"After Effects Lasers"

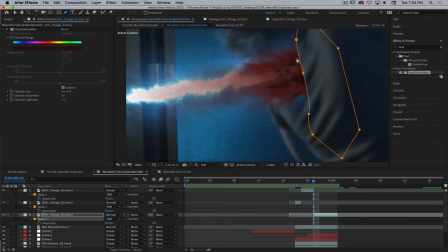So I think what I'm going to do is add a secondary mask to this and kind of like come in here and make it look like tendrils or whatever, almost like fire.
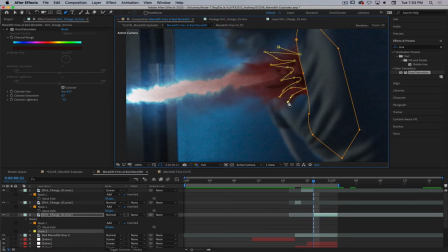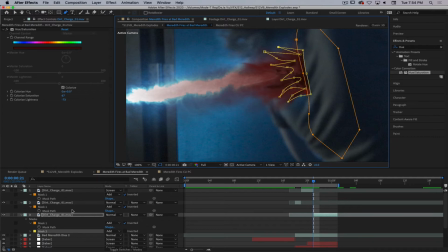And then what I'm going to do is take the whole thing and kind of like use this to break up the edge a little bit.
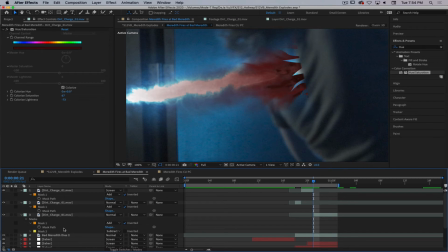And then feather that out. I just want to kind of lose that really harsh line that I have.
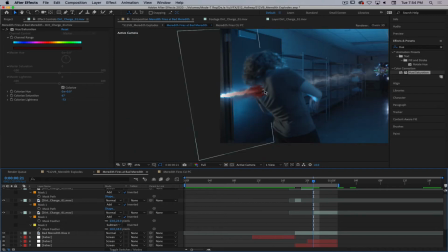That's better. Yeah, that way it almost looks like her shirt's tearing right there a little bit. So you go, and remember, this is like 3 frames, so you don't have to be super duper perfect.
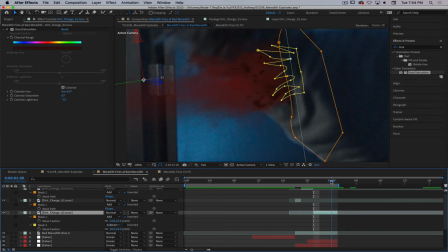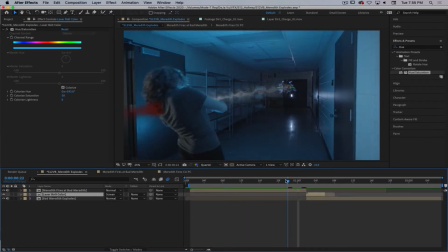And I mean, the other thing I kind of want to do is add like a glowy hole right there.
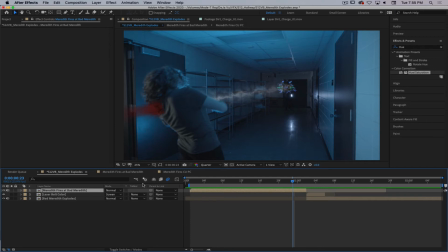And I think we might be able to do some retiming here too to kind of make this explosion happen a little quicker.
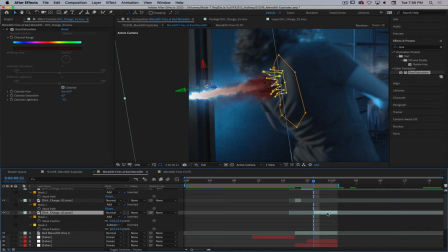So like if I go time, enable timer mapping, I'm going to go ahead and set some keyframes for the times that I have.
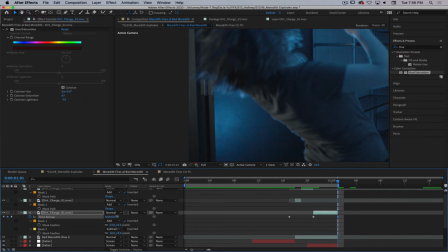And then I'm just going to whoa, it moves a lot. Kind of go like that so that it
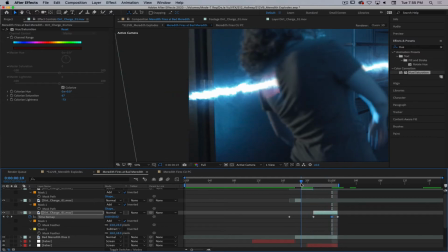happens really quickly.
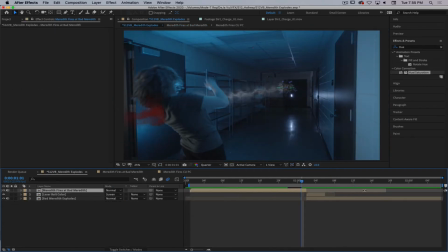Check this again, watch it in real time.
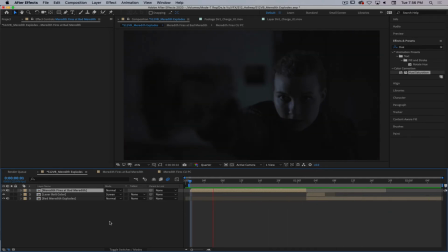That's pretty effective.
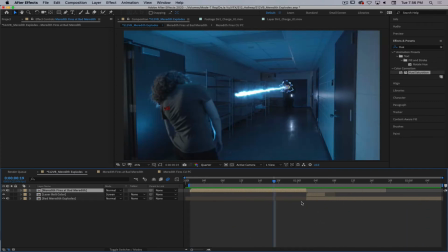Maybe add some sparks there too, because you know that's what plasma does when it hits a body, is it explodes. Like right here where we have that initial bit of blood happening. Probably need to fix that.
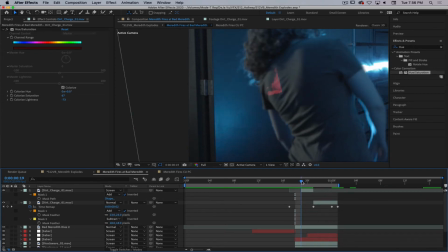I'm just going to delete that layer. I don't think we need it. And then I'm going to copy this mask, paste it there so it breaks that edge up a little bit, and then I'm going to do the same thing I did with this one, feather this out a little bit more so it's a softer edge.
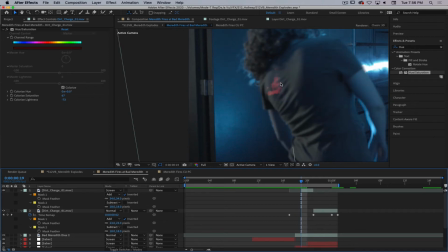You know, other things that we could do is we could like distort that back area, make it look like it's punching out. Like get in there and ripple it a little bit or distort it. We've got, you know, Bad Meredith dies right here.
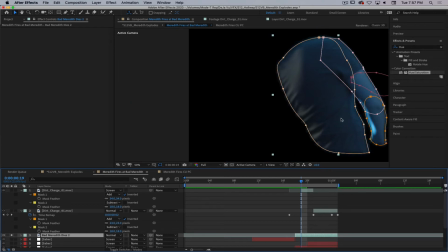We've got this all masked out. So if we solo this, you know, we could almost do like let's see if this works actually. What the heck's it called? Well, let's try bulge and see what happens if we put bulge on here.
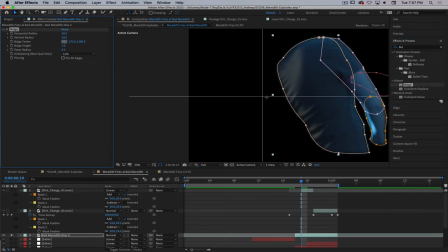It might be one of those things where it's a masked effect, so it might be something we need to like do on its own.